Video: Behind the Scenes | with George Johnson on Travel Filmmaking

So I'm actually going to get the drone out in a moment because there's a gorgeous bridge over there.
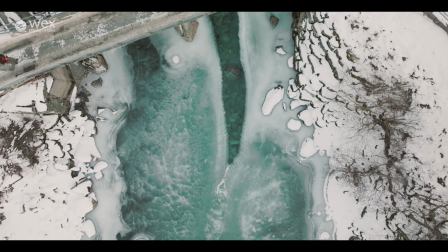271s
It's actually a really thin bridge. We've been driving across it many times. It's an absolute nightmare. It's really pretty.
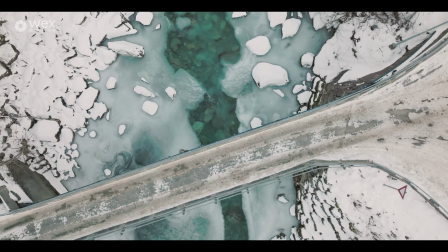276s
I can't physically get the shots that I'd really like to get of that bridge so what I'm gonna do is I'm gonna head back I've got a
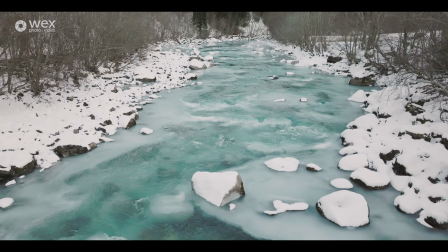282s
couple of establishes here you don't want to spend too long in any given location and you know you don't want to spend too long on any
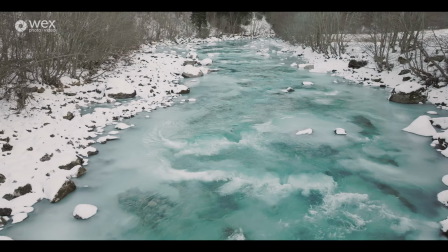288s
given shot so I've got sort of three or four what I would call hero shots here which are the shots that you really
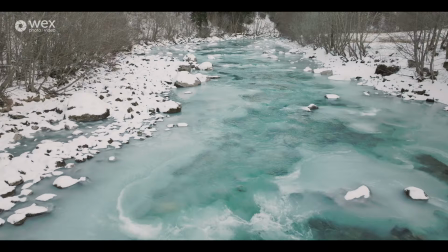293s
want a really nice shots and now we're gonna move on I'll fly the drone up quick we'll spend five minutes getting that and then we're gonna head up to the
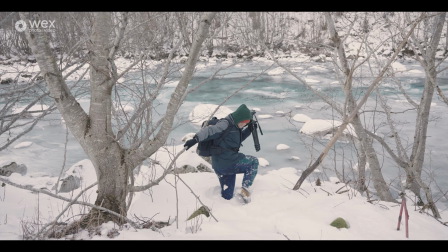299s
next location
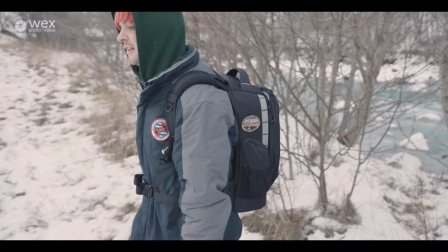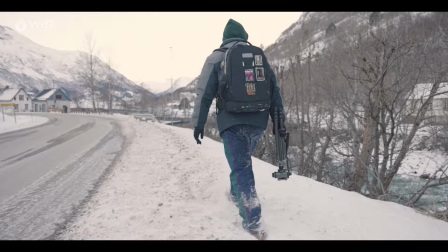307s
Lovely stuff.
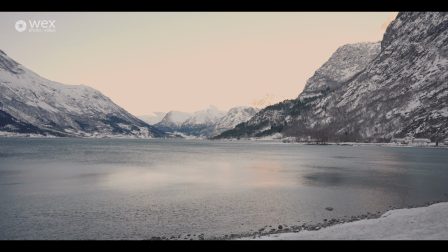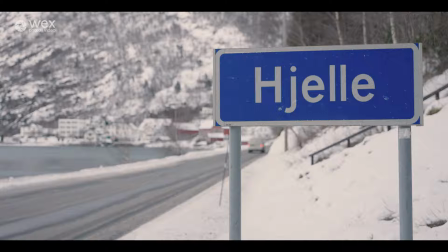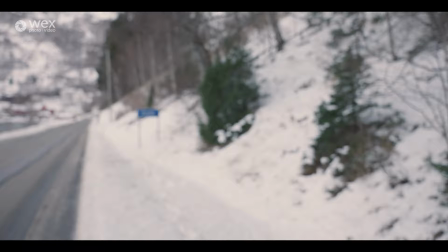Always good to give your shots context. Sign of Hela, video about Hela, film it. So we're just moving on to our next location which is a cave with some sort of icicles hanging down which is a really awesome location we spotted yesterday.
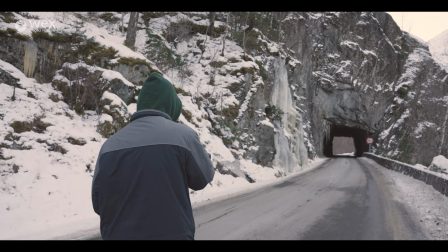345s
You'll probably notice I've rigged my camera up on a gimbal. The reason for that is because I want to add some motion to the shot.
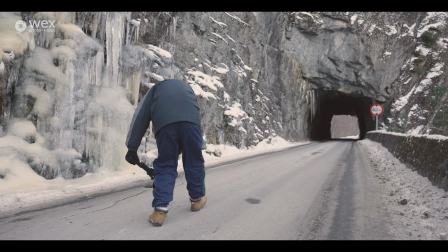352s
Motion is something that really makes your video really dynamic. it can take your video to the next level but for me it's quite distracting when the motion isn't clean so no matter how good the stabilization is in this body it's never going to be as good as using the proper equipment which is
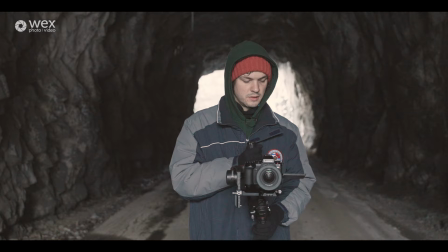367s
why i've rigged it up on a gimbal to get a nice sort of slow move through the tunnel okay so i'm just going to get a little gimbal
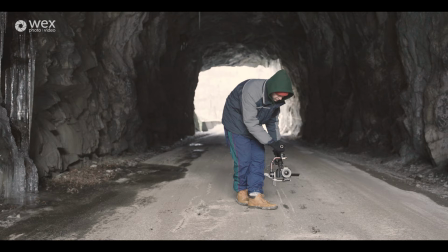374s
walk sort of the reveal outside of the tunnel so i'll frame up really nicely and then you can see what you want to do is
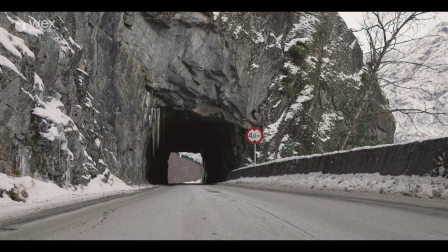382s
you want walk as slow as possible and you want to walk really controlled because
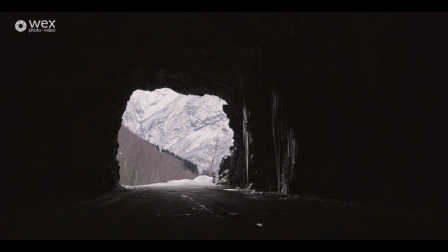387s
yes the gumball is an amazing stabilizer but it's only as amazing as
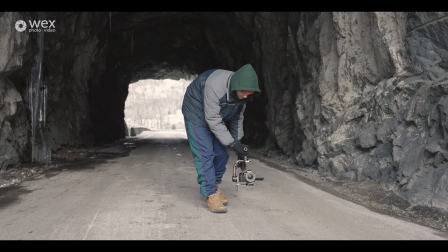393s
you make it so make sure every movement counts
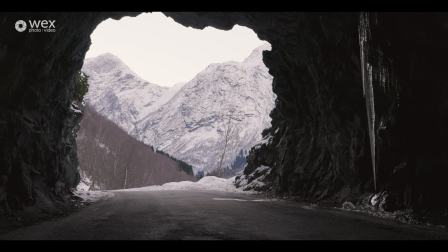397s
and hopefully you can get a clean shot so
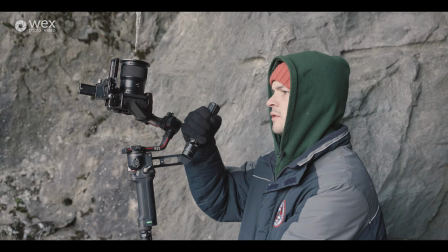406s
I'm just trying to get sort of an interesting angle of it's quite difficult I don't know if this shot's actually going to work,
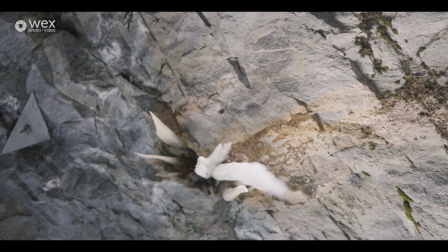413s
I have a pull down to sort of reveal the,
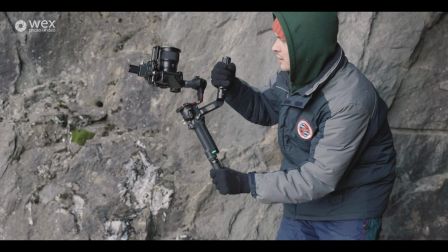420s
it's very hard to not get myself in the shot, just to show off the icicle. Sometimes you try stuff you don't know if it's going to work but that's filmmaking for you, that's part of the fun is try it.
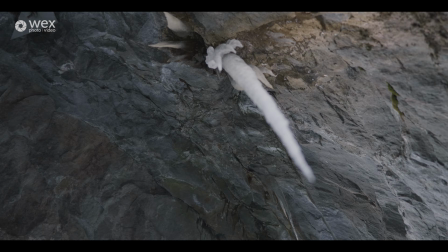433s
Sometimes the thing you think that's going to look terrible is your best shot, sometimes the thing you were really excited about just doesn't work but that's the exact reason why to try it all anyway.
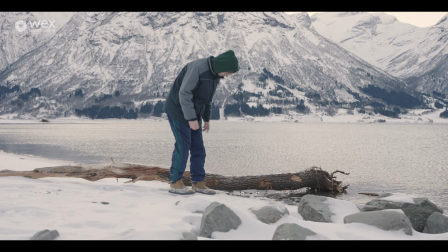So we've come back to our accommodation now and we've done that for a couple of reasons. Reason number one is safety.
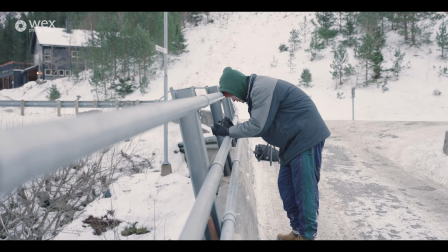455s
We aren't from Norway and we're not used to shooting in these kind of environments so we need to make sure that we're staying safe, we need to make sure that none of us are getting too cold,
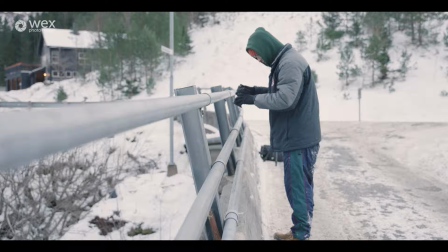463s
so we come back to warm up and just make sure that everybody's doing okay.
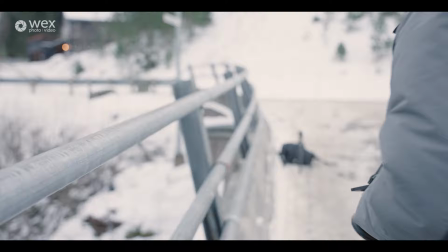466s
It's a really really important thing, there's no point making the most amazing film ever if you're not going to do it safely.
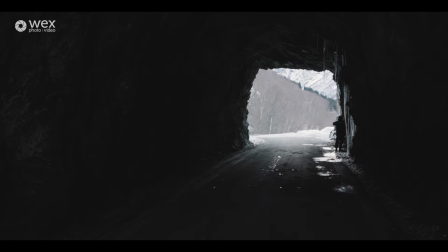472s
If you're not going to come back from it then what's the point of shooting it in the first place but we've also done it for a second reason and that's because you really need to contextualize the locations that you're going to and that means that actually it's no good making a tourism travel
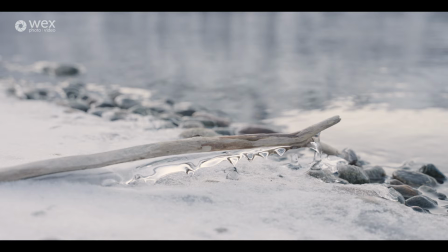487s
video where you don't show off accommodation when tourists come here they're going to have to have somewhere to stay so we need to show that off too
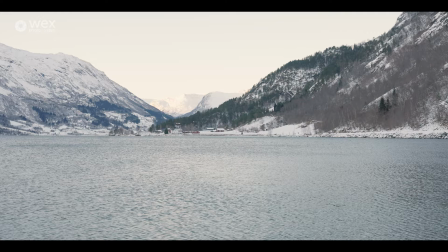494s
now we're extremely fortunate that we actually are staying right next to this gorgeous lake we have a really cute little cabin. I used Tiffany as a model and I got a couple of shots of her wandering around, you know, dusting her boots off and it kind of tells a story.